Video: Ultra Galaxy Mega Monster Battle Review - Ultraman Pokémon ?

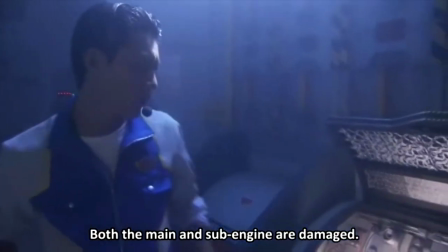246s
Kamano, the Pendragon's engineer, he's your typical modern Marvel, who graduated from the MacGyver school of fixing things.
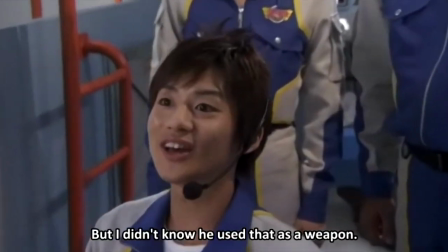253s
And then there's my favorite crew member, Oki, the rookie of the crew. Majoring in monsterology in school, inside of this bad situation,
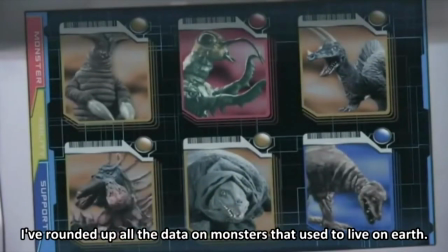261s
Oki's the only member excited to learn that monsters still exist somewhere out there in the universe.
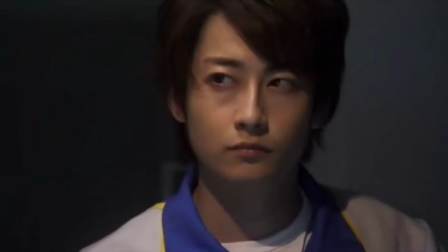267s
The chemistry works really well. The cast size feels just right.
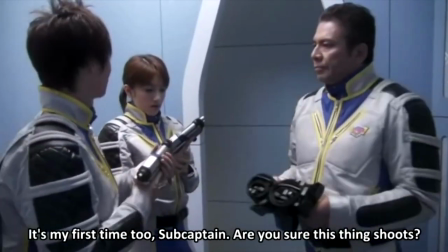271s
Everyone getting enough exposure to make them feel like their own character outside of their lone wolf or quirky smart guy archetypes.
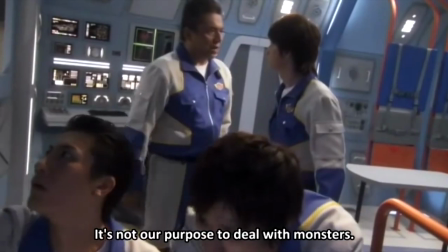279s
Bouncing back and forth in their feelings on their ever-changing situation as they try to escape the planet of Boris and its mysteries.
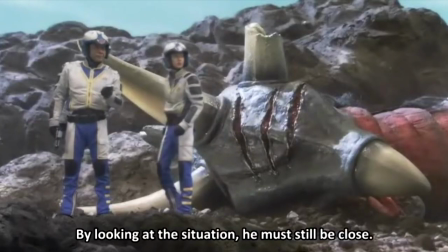288s
Let's talk about production. One of the things I love most about the Ultraman series is Tsuburaya's use of miniature sets.
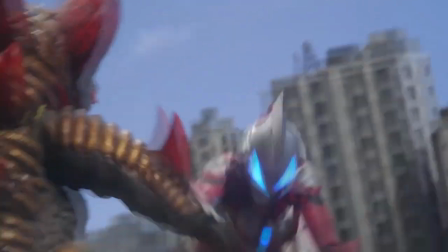294s
They're basically the best in the business. Suddenly, We are on the desert planet of Boris, and, well,
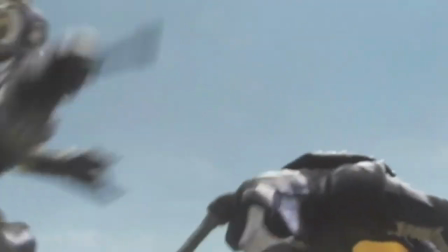302s
there really aren't any miniatures to be found outside of a couple of rock formations used to bash each other's heads in.
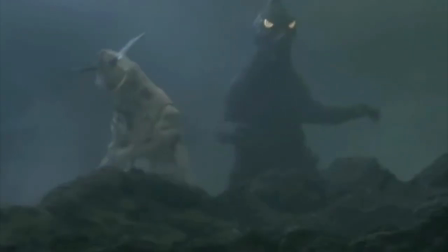308s
The rest of the time, they're just fighting on a green screen. It doesn't destroy my immersion, but somehow it does kick me out of the scene for a second.
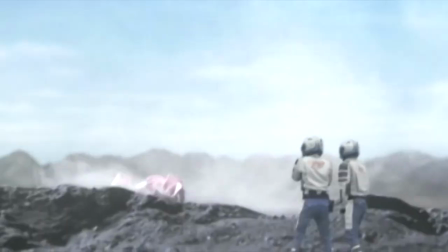316s
There are times when I think things look well done, and times when I think things just look a little goofy.
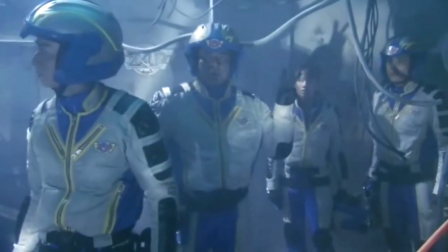322s
This extends to the cast whenever they leave the Pendragon. There are some shots that use decent props.
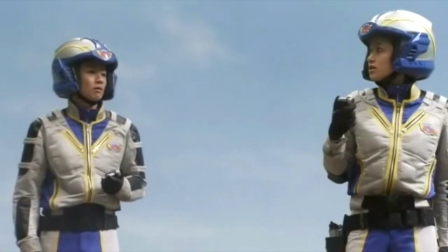327s
But whenever it's obvious that it's just a couple of crew members sitting in front of a green screen, I get taken out of the shot.
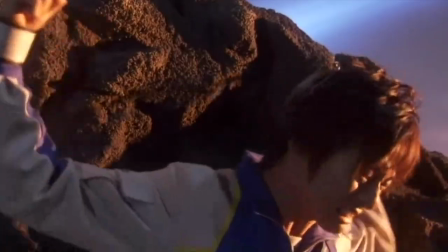333s
But there are plenty of times that it really drags me in. Anything shot inside of the Pendragon, I love.
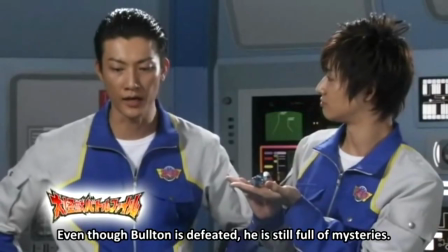339s
It's just a great set.
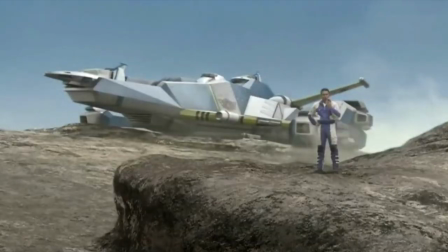341s
I would have appreciated a little bit more in the way of mood lighting, but every shot in the show is evenly lit with very little in the way of shadows or any kind of dramatic lighting.
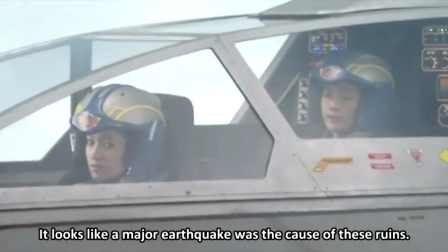350s
This is also true of the cockpit views of the smaller jet planes they use to explore Boris.
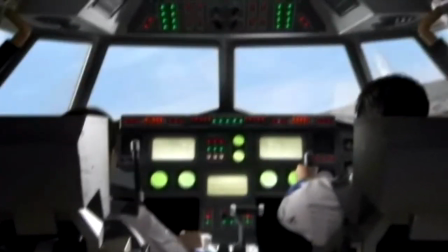354s
However, the Pendragon itself and its smaller jets are CG fabrications.
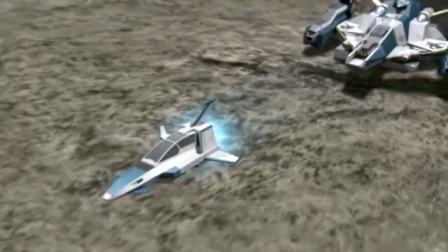360s
But since the surface of Boris is as well, it skims by in most shots and manages to blend in pretty well.
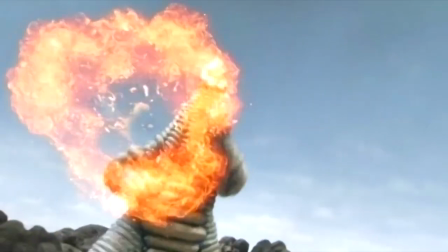366s
But if they're zooming past the giant monster suit or even just sitting in the background with another live or practical effect,
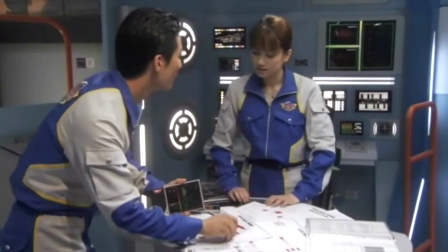372s
but in the deep well of bad Toku CGI, you could do far worse.
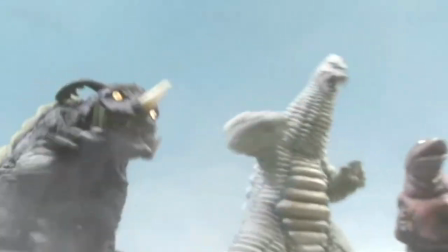377s
I already spoke about it a little bit, but the style when it comes to the collectible cards from the arcade game, I think is a nice touch.
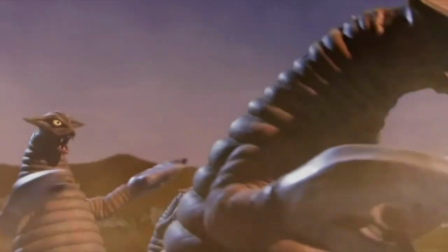384s
When I originally watched the series, I didn't know the arcade machine existed, and I honestly just kinda loved seeing the monster's name and stats laid out.
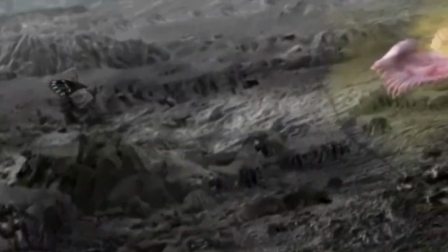392s
Or like in episode 2, when suddenly a giant Duran plant sprouts up, spewing poison, mimicking someone scanning a trap card into the arcade machine.
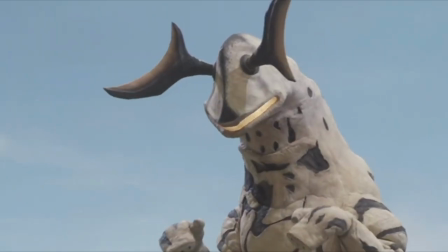400s
It's a great touch, and finally, I'm learning some of the Ultra Monster names that I always used to forget.
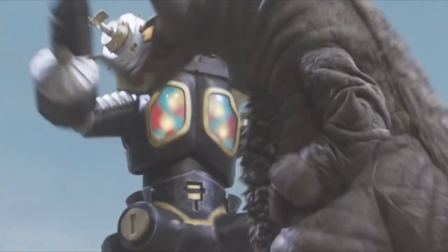408s
So, can I recommend Ultra Galaxy Mega Monster Battle?
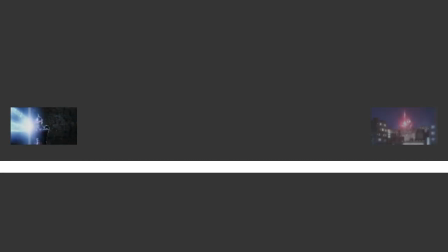412s
Well, if my scale was Ultra 7X being a 1 and Ultraman G being a 10, I'd say Ultra Galaxy gets a 7.
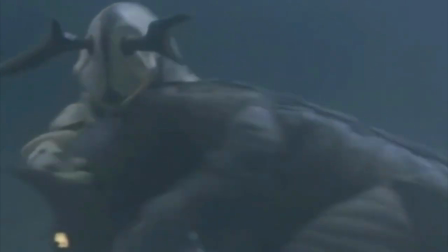419s
It has a lot of fun things going for it. I think the monster fights are one hell of a good time.
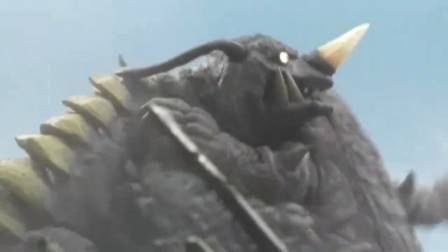424s
Perfectly punctuated every time it goes to a commercial break and shows a battle clip with some of the happiest music playing over it.
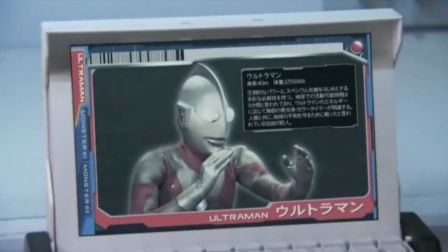431s
I left the story a little vague, and that's because while what's there is good, there isn't a lot of it to go around.
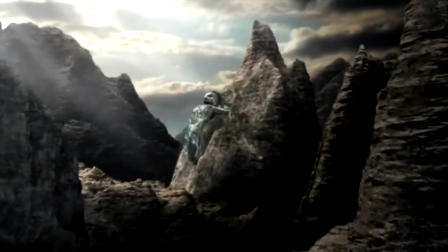437s
I'll say it's perfectly serviceable, and I cared about the mysteries, even if I was never dying to see the next plot point.
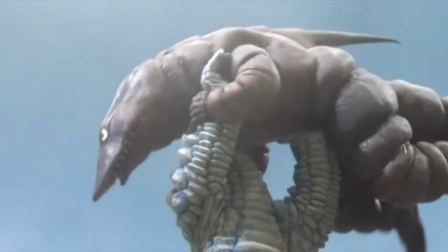443s
I just wanted to continue to enjoy the big monster wrestling and enjoy my time with the cast as they develop.
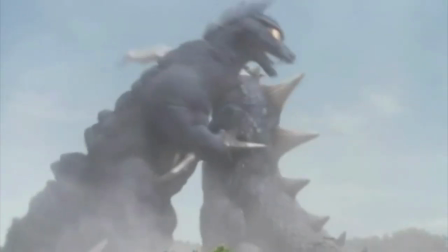449s
Ultra Galaxy Mega Monster Battle is an Ultraman show, with no Ultraman, and I'm personally excited to dive into season 2.
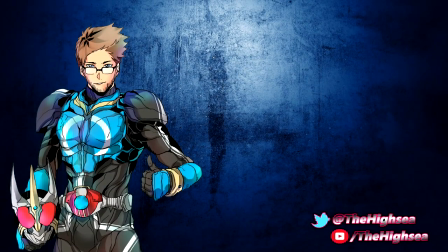459s
Thank you everyone for watching. I have so much Ultraman I want to dive into, I'm not even sure where to go next. So if you have any suggestions, feel free to leave a comment or reach out on Twitter. Until then, I'll see you next time for more Toku Introductions.